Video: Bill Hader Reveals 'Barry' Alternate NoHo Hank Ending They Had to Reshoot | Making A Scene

but I'm thrilled to take the challenge. Fuchs is able to just completely deconstruct Hank in that moment,
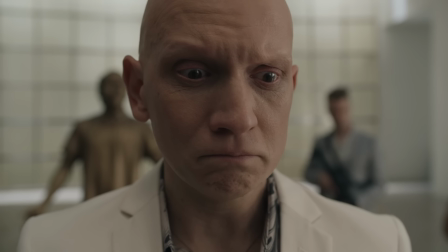4:18 that this facade that Hank has had up since Cristobal's death, it begins to get cracked throughout the scene. And I say it in the long monologue that I do.
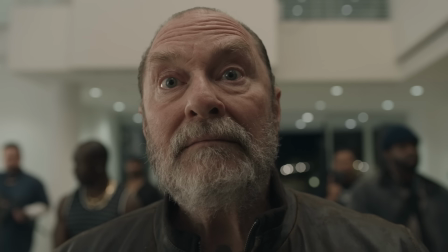4:29 And the only thing that'll make you forget is my being someone else.
And that's kind of the core of that episode and kind of the core of the show. When I was talking to Stephen about that, I go, you know, when you're talking to him, it's almost more like an AA meeting or something.
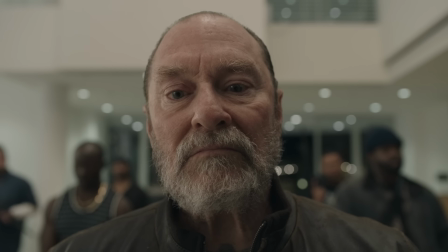4:48 It's not like, you know, you're persecuting him or something. It's more about a, we have the same disease. If you can admit you did this, then I'll walk away. And it is a feeling of like, because I have it too. I know I can relate to you. Stephen and Anthony are such powerhouses as actors. It's just, you know,
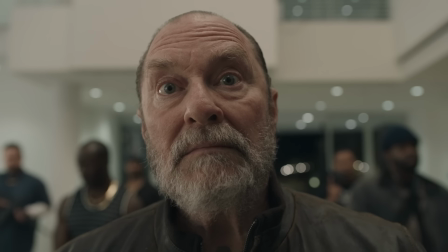5:08 the only thing you really want to do is show them in close-up and show just how much those two can express through performance. And we wanted to create tension by using some cutaways to the different
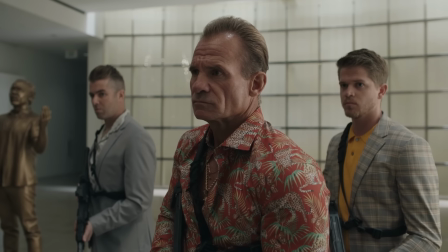5:22 groups of these gangsters and show the sides in these tableaus.
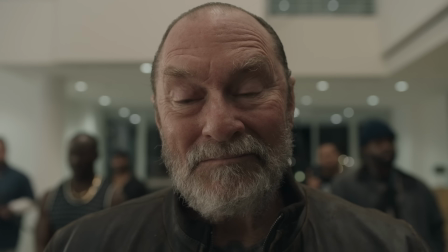5:28 It became kind of a visual language of the show that we were going to shoot inside characters,
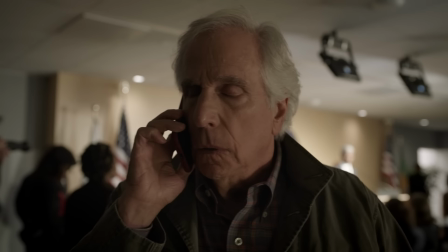5:33 not do over-the-shoulder shots. it's a 27 millimeter lens very close to their face so it's like
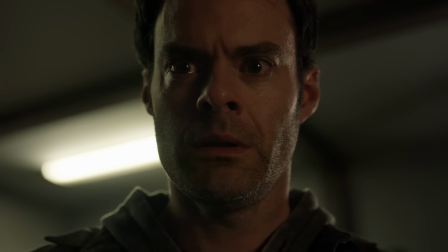5:39 there's no hiding they look distorted it doesn't make them look beautiful or anything like that i mean and that to me kind of played up the comedy of the show but also the kind of uh you know the ugliness and the
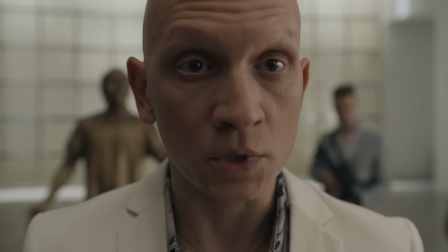5:57 rawness of it.
I'm nothing like you, Fuchs.
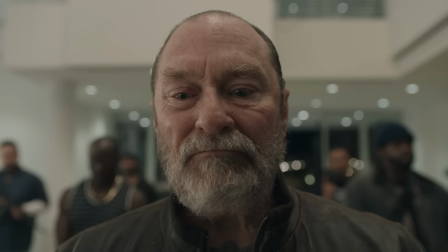6:03 You're a weak, manipulative, pathetic little man.
It is difficult when the camera is right here in your face.
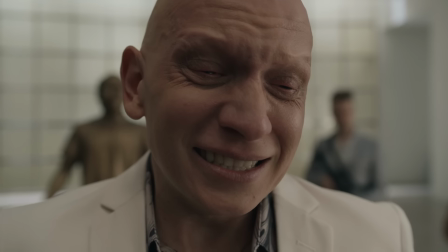6:13 And I mean, there were moments where I could see Steven's eye, right? It's like he would do his best to kind of like make his way through all the machinery and I would get like his pupil right there. Anthony's back here. I can see him. can maybe see one eye of him but you have to be essentially motionless to do it which is interesting and hard be natural but don't move and go talk that's where you do trust the performance where you you really trust what you've uh discovered and then you know it doesn't matter it doesn't matter if there's if there's a brick wall right in front of your face when you feel that emotional connection that you've built with the other actor that's what you rely on and And even hearing their voice and what they're doing is enough. And I definitely discovered that watching, you know, the Common Brother movies.
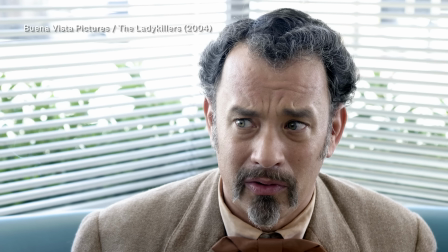7:04 I probably owe those guys a royalty check for the amount I steal from them. And then, of course, we use a 27mm lens. And then Carl Hersey and the DP was like, you know, I found out that's what the Common Brothers use for clothes. I'm like, of course it is.
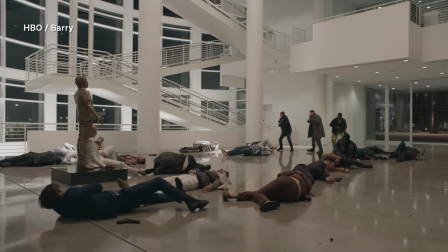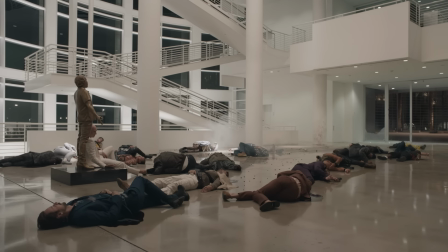7:25 As a stunt coordinator, we had a number of challenges for this scene. a large number of people. And that number of people were split between stunt performers and cast. We had wire work involved.
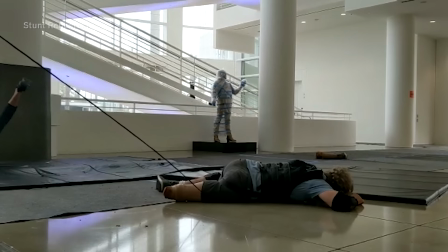7:37 And then getting to Bill's notes that he wanted this to all be one shot
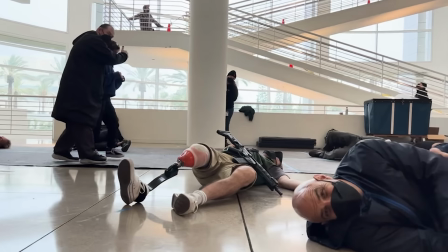7:42 from when the shooting starts until Fuchs is walking John out to Barry.
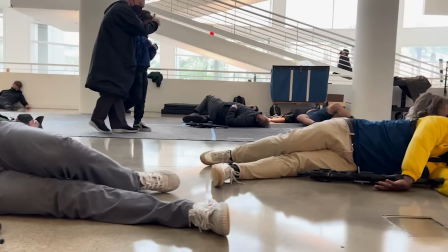7:47 That was all one long shot. So that added an entire layer of complications in the best possible way. We did five passes of it where all the guys are shot. They did a pass with just light of the explosion.
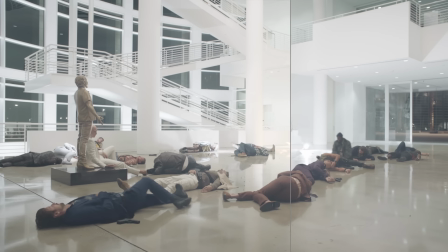8:01 And then we did a pass where they put the smoke up in the air. So we had a smoke element and then we blew out the windows in a pass.
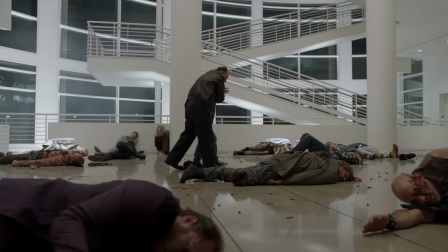8:09 And then another pass, we pulled all those guys with ratchets and then they laid it all together. And then once we got that right, we went, OK, let's move the camera.